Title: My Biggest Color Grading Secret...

So a lot of people have asked me how I do my color grading in my films, how do I do the color processing, and I decided to give you guys what is my favorite LUT. It's a company I'm not associated with, I'm not getting any marketing or anything or money from them.
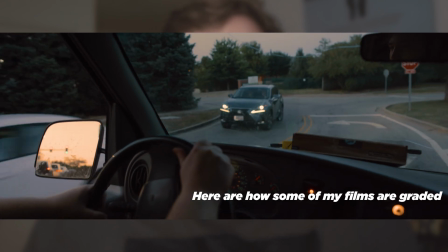[0:13]
I just wanted to tell you guys about it because it's something I actually use for all my films and it's a product that I like.
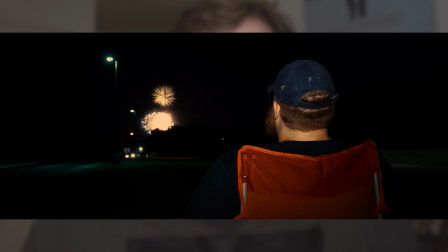[0:20]
And the product is by Tropic Color. It's their vintage LUTs. But specifically, it's one LUT in particular.
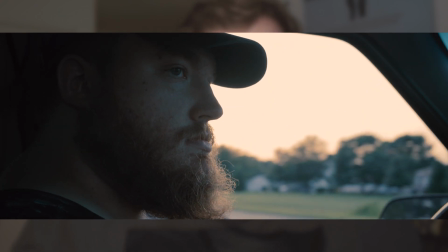[0:27]
It's called Marlin. It's really, really great, and I want to show you the results that I get from it and how you guys can quickly and easily apply it to get some really good footage.
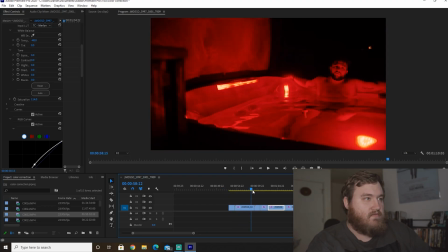[0:35]
So now I'm in Adobe, and basically I have a couple range of different scenes, and I'm just going to toggle them on and off and show you guys how I apply them.
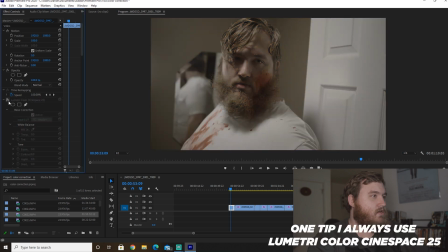[0:44]
So basically, you go over here, you put on the Lumetri color, and this is what with the LUT applied.
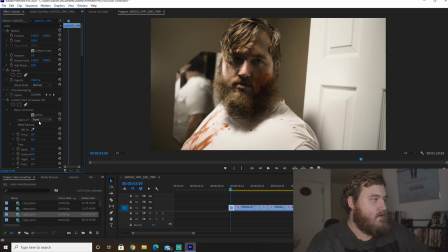[0:49]
So basically, you go to Input LUT. You'll click, though this will say browse. If you haven't already selected this, you'll browse and you'll find the image and then apply the LUT. And if you've already applied it, you'll just click Marlin.
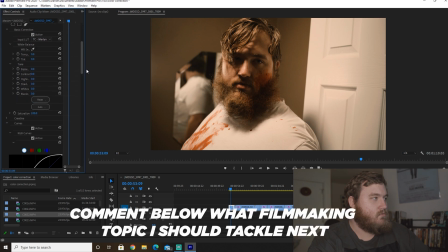[1:03]
And that already is going to give you, straight out of the box, a really good look.
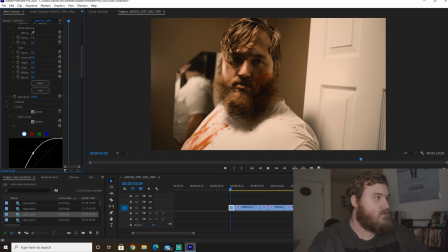[1:09]
I did some tweaking. You can do, like, let's say you don't want it as orange. You can take down some of the temperature. And in this case, I brought a lot of the highlights up and brought the shadows down a little bit to give a nice contrast.
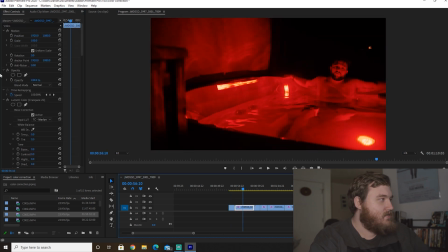[1:24]
It gives a warm orange sort of feel. In this case, we went from a very high contrast scene because this is a vintage LUT. It's going to apply a lot of softening to the image.
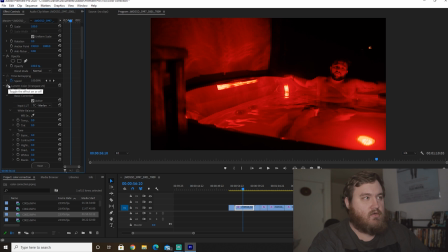[1:37]
And this is, I think, one of the things that makes my films look really unique is the sort of soft effect.
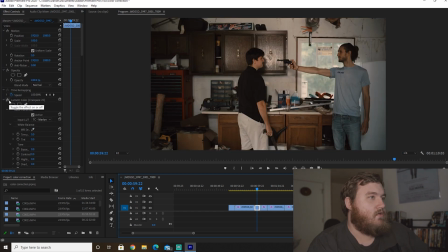[1:45]
It almost gives a filmic quality, which I like. And if you look here, you can see more of a standard, just how I would use the LUT. And in this case, I think it really brings out the warm orange skin tones just to kind of give some life to your characters.
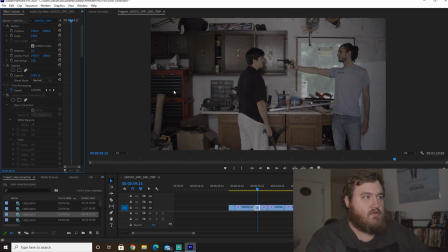[2:00]
When you shoot in log footage, there's a lot, it tends to get very muddy. And so I think the Marlin Tropicolor LUT works really great here.
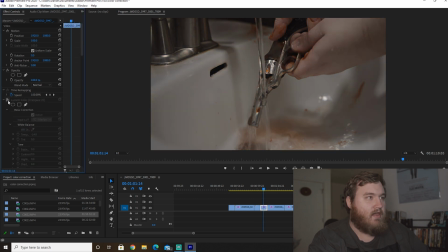[2:11]
Again, you can really bring out the contrast in an image.
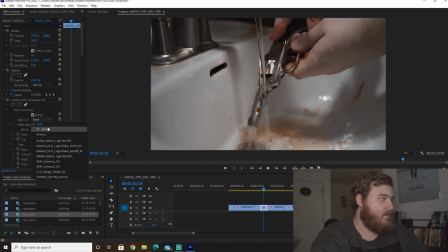[2:14]
So it's as simple as literally going from no input LUT, browsing, finding your LUT, applying it, there you go.
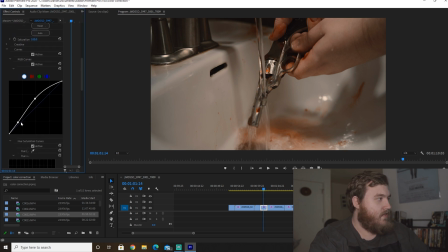[2:23]
You're gonna get sort of a warm orange and teal sort of feel. And then I would just mess around with creative curves until you get something that you like. And in many cases, I feel like 99% of the time you have to bring the temperature down to the more blue scale.
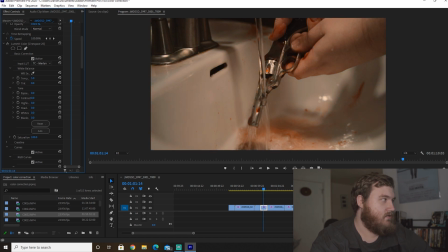[2:40]
Just because if you just look at it normally, you kind of get like a more of a warm orange feel. And so I feel like bringing it down a little bit more blue just kind of makes it feel more natural. So that's basically it. Before you go, I just want to say that I also made a video on the folk filmmaking movement, which is basically a movement of online feature filmmakers who are releasing their films for free. It's very interesting. We talk about some creators like Joel Haver who have made very successful feature films and released them for free online, and talking about just kind of the general idea of the movement. It's a great video, and especially if we are only focusing on technical stuff, it might be good for you to look into the more philosophical component of filmmaking. So check that out. Consider subscribing. Have a great one.